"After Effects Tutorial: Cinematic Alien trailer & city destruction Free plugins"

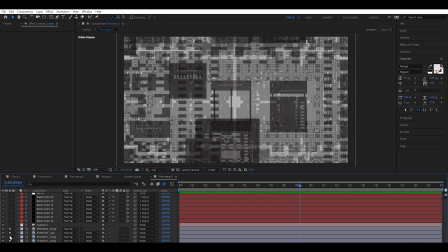284s
And I think there was another one for the luminous. Let me see.
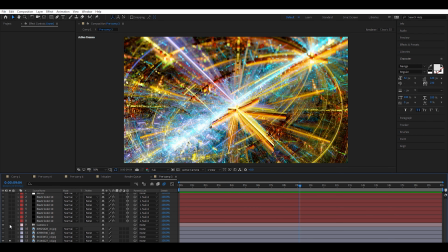290s
Yeah, that was the luminous. This is all the lines that you see, the bright lines on the ship.
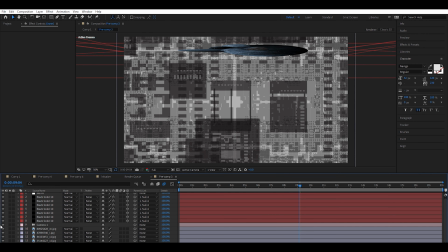295s
And that was about it. So I manipulated the ship. Let me close those images.
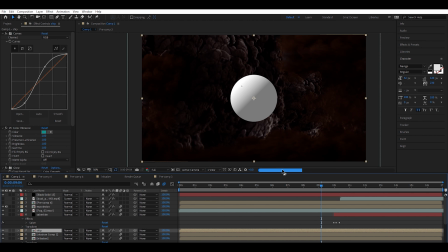302s
And yeah, that was quite easy to get. So let me delete this solid.
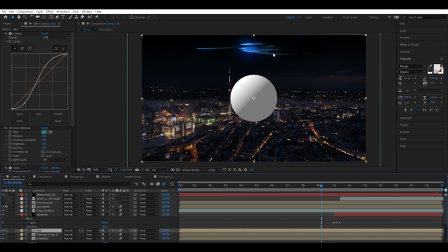308s
So you just manipulated, and I combined a few of them, and I made a scale. The ship is coming from the front to the back with a kind of an X angle, and that's about it. So let's talk about now about the explosion.
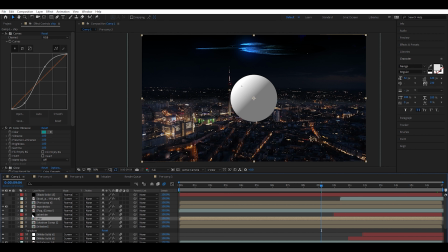326s
The interesting thing, and I just this is not a tutorial, but I want you to see, if you are creative, what you can get, what you can achieve with After Effects.
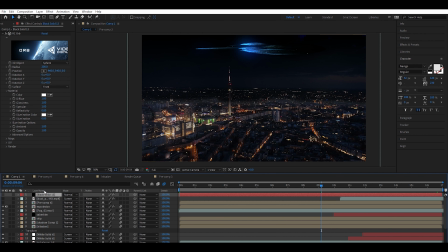336s
So let me just yeah, delete this layer. And the explosion actually is a free explosion from YouTube, a green screen free explosion.
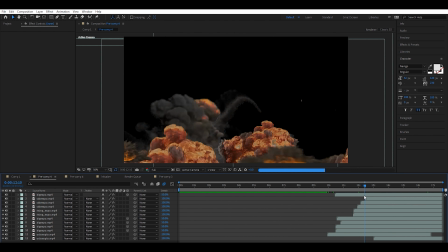346s
They're not high res and they're not something fancy you can buy from some kind of stock footages.
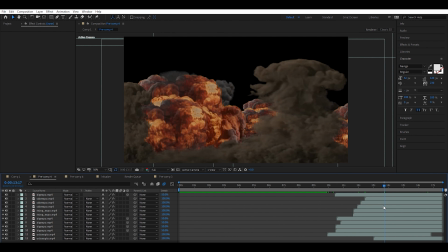353s
I think you can buy a lot more expensive and fine looking explosions, but for the purpose of this video, that was enough for me.
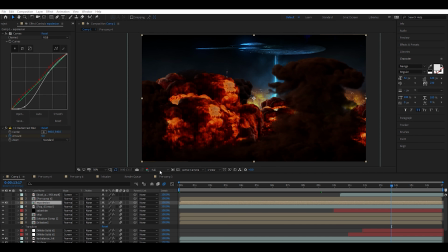363s
And yeah, at the moment of the hit, let me take the resolution down here to quarter. At the moment of the hit, as you can see, I use some turbulence,
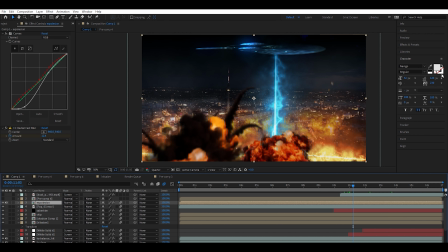375s
and yeah, here I use some turbulence and from After Effects, and this is not paid plugin or something, and fractal noise. That's about it to create the
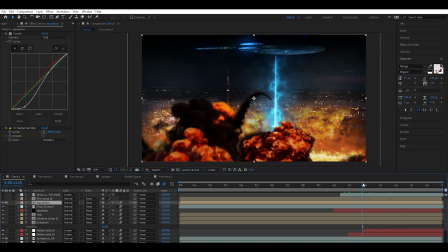389s
illusion that something is going on the back, a big explosion in the back, and that's it. The beam is of course Saber. Let me solo the beam. Yeah, this is the beam. Just looks like it's coming out from the ship, and that's it. I wasn't really happy with the color, and I did a lot of color correction here,
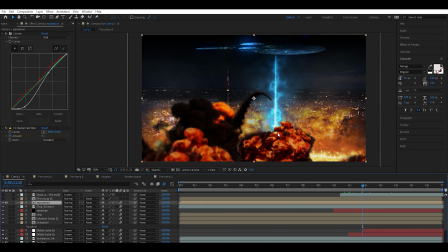409s
and I knew what I'm going to achieve, and at the final result I want something much more darker and cinematic look. And let's open Premiere.
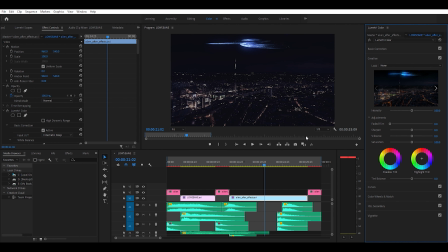422s
So now we are in Premiere, and as you can see here, I used some kind of LUT, an overlay, to give this footage and a cinematic look. So I would just want you to see it without it. So let's go here. Where is the color? Yeah.
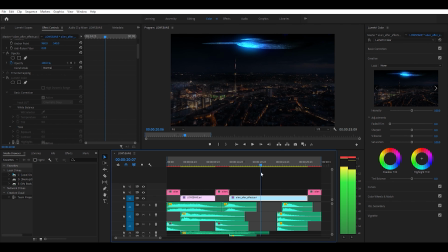442s
Okay. So this is how it looks without this filter. It's much more shinier, and everything is in focus. Yeah, it looks impressive, but I want this kind of a dark look.
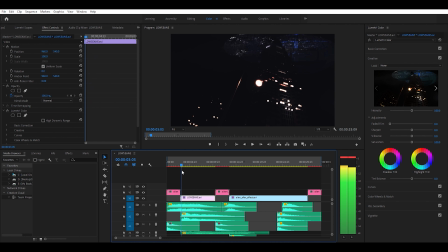457s
So I use this LUT, and it gave me this really dark look. See here, when the spaceship is over the building. Here on After Effects, there's a mask just on this portion of the on this section, excuse me, of the building.
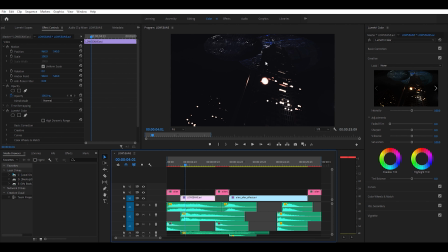475s
There is a mask. It looks like the spaceship is above the building, and this is what creates the illusion. The simple mask here, just a simple mask and a motion track. That's about it. So yeah, here I use sound from Singularity. It's a paid sound.
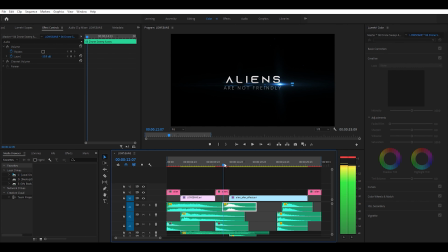493s
I paid for the amazing sound, and a free one from YouTube, audio library.
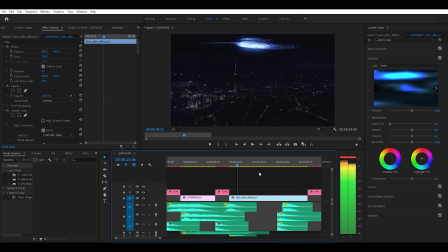501s
And yeah, that's about it, guys. So I hope you liked it. I hope you enjoyed.
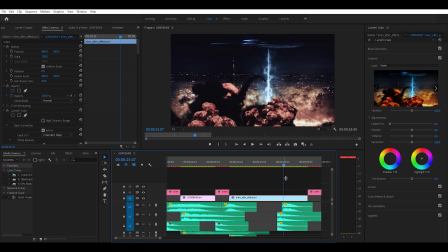507s
Yeah, that's quite nice. I hope you enjoyed this kind of a trailer, and yeah, let me just run it one more time.